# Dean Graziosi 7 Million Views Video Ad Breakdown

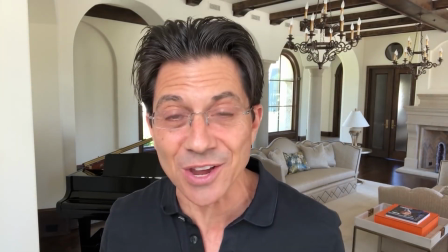4:06 Making a massive impact. and we've been obsessing on this for almost a year and now it's here you can click the link on this page right now and reserve
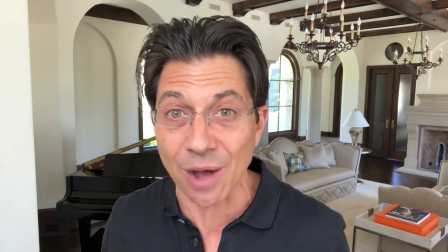4:13 your spot for this special webcast training before you miss out this is going to be epic and if you don't already know who I
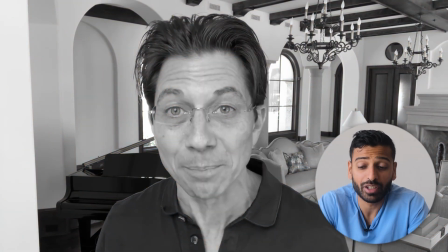4:20 am I'm Dean Graziosi I'm a so at this point he's finally introducing himself so he's really focused on providing value and really focusing on the pitch and then obviously because of the fact that he's well known he doesn't have to go into all the reasons that,
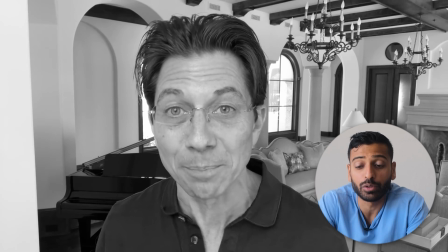4:35 hey, I have this authority, I have this credibility, I have these results, he can do that near the end of the ad because a lot of people who are watching this ad have seen him before,
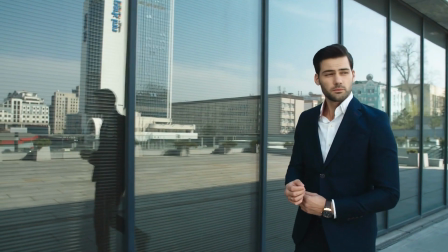4:43 they already know he's successful. So if you are somebody with a lot of authority and credibility, you don't have to necessarily talk about your own results until much later in the ad.
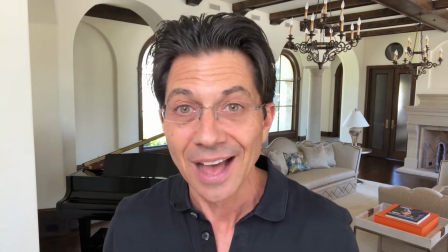4:52 Multiple New York Times bestselling author, I'm a serial entrepreneur, my brands and my companies have done hundreds of millions of dollars in sales,
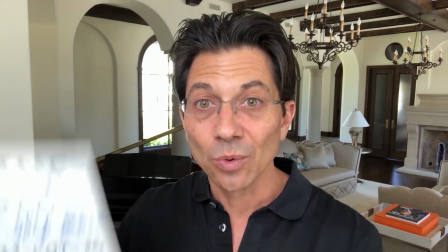4:59 but guess what? this is the industry where most of my money was generated and now
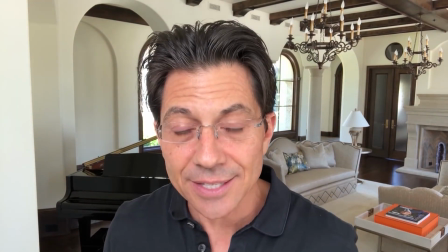5:05 it's your turn because of recent changes this is available for everyone watching right now
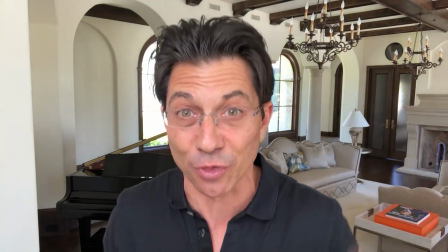5:11 who wants to make more money wants to take their significance their growth their impact to a whole nother level and tap into this incredibly
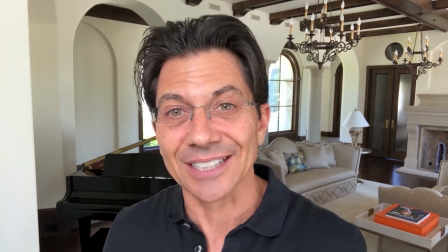5:19 lucrative business we have the blueprint but you got to do one thing you got to click the link on this page right now and reserve your spot before it's
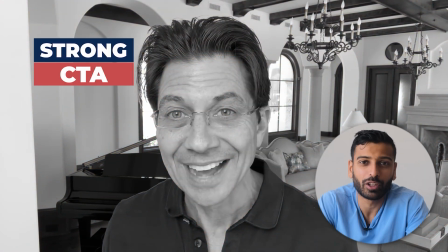5:26 too late.
So again, strong, verbal call to action. It's a key with really great YouTube ads. And his energy, again, carries this ad. He's got really good energy when he says, you got to do one thing, you got to click on this ad.
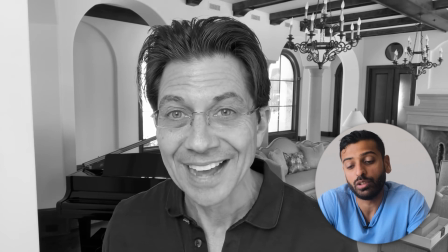5:39 He's just doing it with a big smile. And you know, you kind of want to do it, right? Like his energy is infectious.
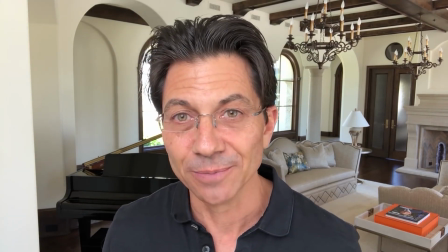5:45 Hey, I can't wait to see you there. And I look forward to exposing you to the ability to take your life, your impact, and your income to the next level.
So the only thing I didn't like about this ad is the fact that they basically, he did not end with another call to action and they didn't have like an end screen with a countdown timer or maybe like a, let's say some sort of banner at the end, because you want to give people a bit more time to click through. Because if the ad just abruptly ends, people might just, you know, go ahead, watch the thing they were going to watch. But at least if you have that strong kind of, you know, the banner at the end,
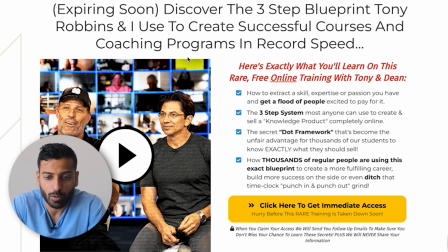6:20 that will definitely help with the ad now this is the landing page so what's interesting about this is obviously
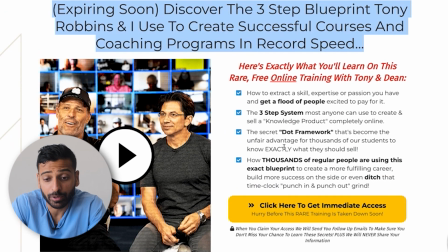6:26 they've got great copy they've it's pretty compliant so they're not using these huge numbers or whatever so
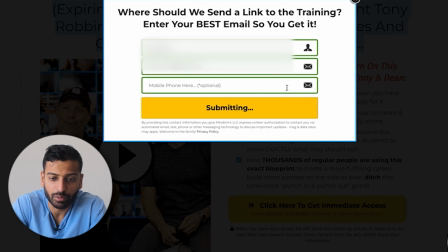6:32 it seems like they can run traffic from Facebook on this and then if you access this training so it's a VSL training so they're not doing
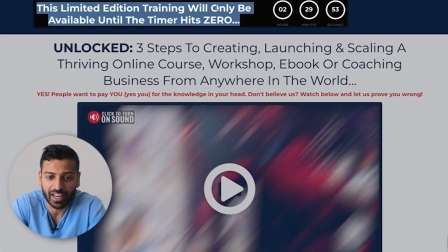6:41 an automated webinar they're not they do have this kind of thing this limited edition training will be but at least they don't pretend it's a live webinar
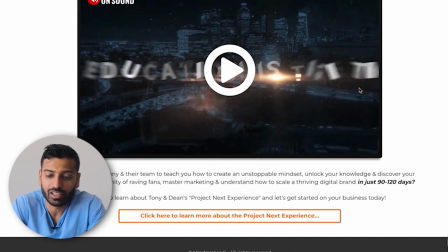6:49 right so yeah this is a it's a pretty much standard offer it's a
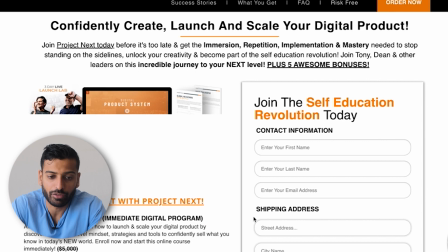6:54 997 kind of automated webinar offer i'm sure there's conversion rates quite high because they have
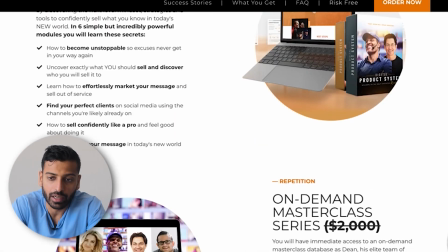6:58 so much authority so much credibility um they have this pretty much standard sales page
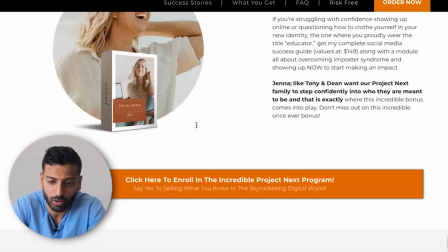7:03 here and it's 997 or six payments of 197 right
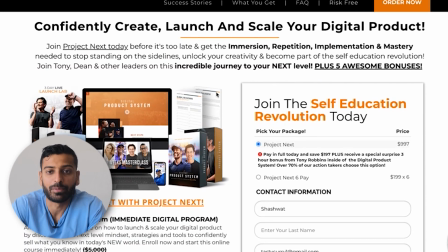7:08 uh so yeah it's pretty simple and i'm sure they have upsells i'm sure they have higher ticket items so it's been interesting because tony robbins used to do a lot more live events and he's kind of transitioned to you know obviously doing the online marketing stuff with this whole pandemic situation and they've made you know he's obviously made a great transition working with Dean Graziosi and Dean's been a huge powerhouse in the industry right and we actually have I think a couple of Dean's media buyers in our in our program so you know maybe that's they're they're just killing it right they're just killing it super happy to see them in there as well but yeah these guys are just absolutely doing a killer job here so yeah
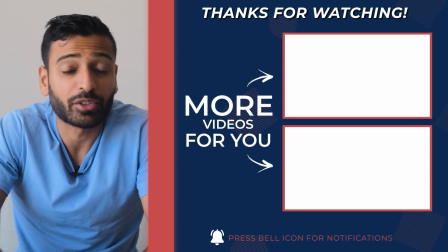7:48 guys hope you enjoyed this video ad breakdown make sure to hit the subscribe button and smash the like button and I'll see you in the next video